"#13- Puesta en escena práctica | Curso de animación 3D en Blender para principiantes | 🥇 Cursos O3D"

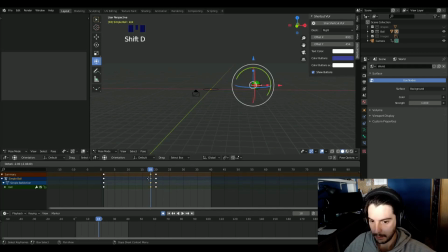vamos a hacerle una frenadita así un poco brusca
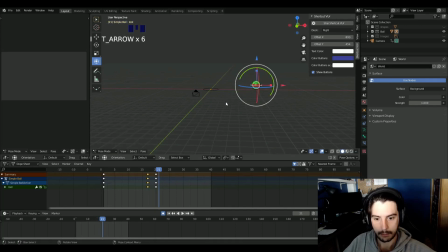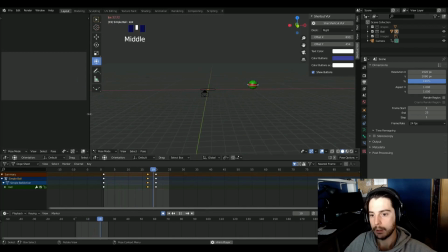bueno, más o menos vale, aquí tenemos dicha cámara ¿qué es lo que ocurre? o sea, olvidar un poco de animación que esto no es lo importante aquí lo que ocurre es que tenemos la pelota en el centro y aunque
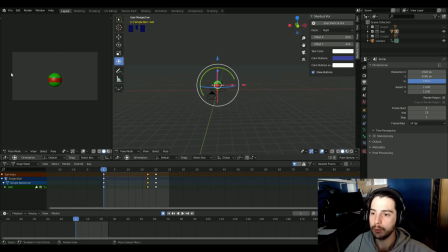sí que es cierto que siempre las cámaras usan como unos cuadrantes siempre la acción está aquí pero en este caso, por ejemplo ocurre esto, ¿no? o sea, es que se nos va de pantalla entonces a lo mejor nos interesa que sí que se vaya de pantalla Pero lo mejor a la hora de presentar esto,
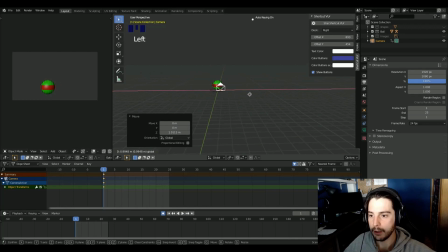pues seguramente sea tenerlo aquí un poquito más abajo, tenerlo un poquito más a la izquierda de pantalla, para que nuestros ojos se vayan con él hacia la derecha. Que luego, por ejemplo, dices, quiero que se vaya del todo,
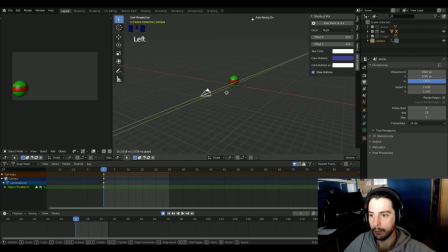pues podemos acercar un poquito la cámara para que desaparezca. Lo que está aquí ya está fuera de cuadro O todo lo contrario O sea, que a lo mejor queremos que sí que esté dentro de cuadro Que se vea como frena Entonces
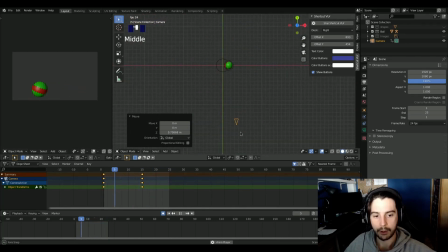Vale, me he cagado aquí que creo que la cámara Está yendo recta Para que un poco entendamos la acción O sea, tenerlo siempre dentro Otra cosa que sería extraño Que quedaría muy raro es por ejemplo Tener lo mismo pero así es que está animado, está animando la cámara
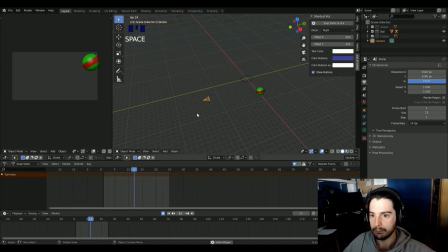de acuerdo, es decir la acción aquí arriba sería muy extraño o sea, siempre la acción ocurre aquí abajo o incluso un poquito más en el centro pero a partir del centro de pantalla hacia arriba queda extraño si no tiene una justificación
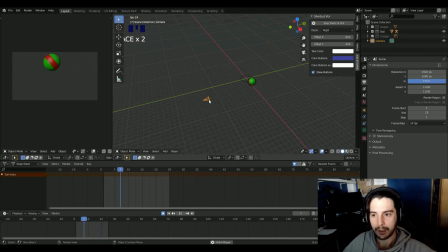no, luego otra cosa que las cámaras se pueden animar igual le ponemos una I, le ponemos una clave pero es algo que yo no recomiendo porque animar cámaras es muy muy jodido y de hecho por eso existe una gente que es la gente de la IA o la gente de Previs que es
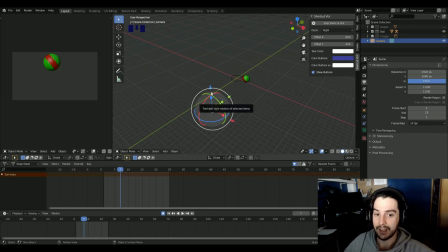gente muy buena poniendo cámaras y es gente que se dedica a animar cámaras y de verdad por eso están esos departamentos porque ellos son los que saben cómo hacerlo bien lo mismo de no sé si queremos
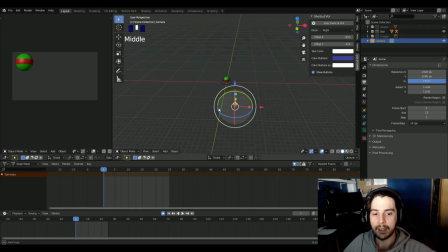por ejemplo, mira, la tenemos aquí arriba ¿cuál sería una opción de que sí podemos empezar con la pelota aquí arriba? Pues a lo mejor si creamos un cubo porque
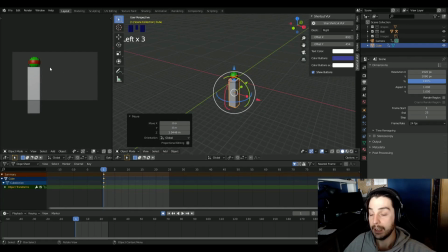lo que ocurre es que ella está aquí y la acción va a ser que ella caiga y baja hasta aquí, pues entonces a lo mejor sí que me interesa tenerlo aquí arriba. pero entonces la acción no va a ser esto sino va a ser
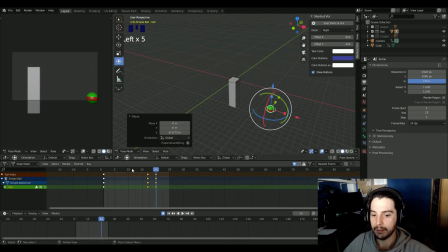que ella va a ir hacia aquí esto es lo más borro del mundo, ¿vale? vale, pero pero me entendéis, ¿no?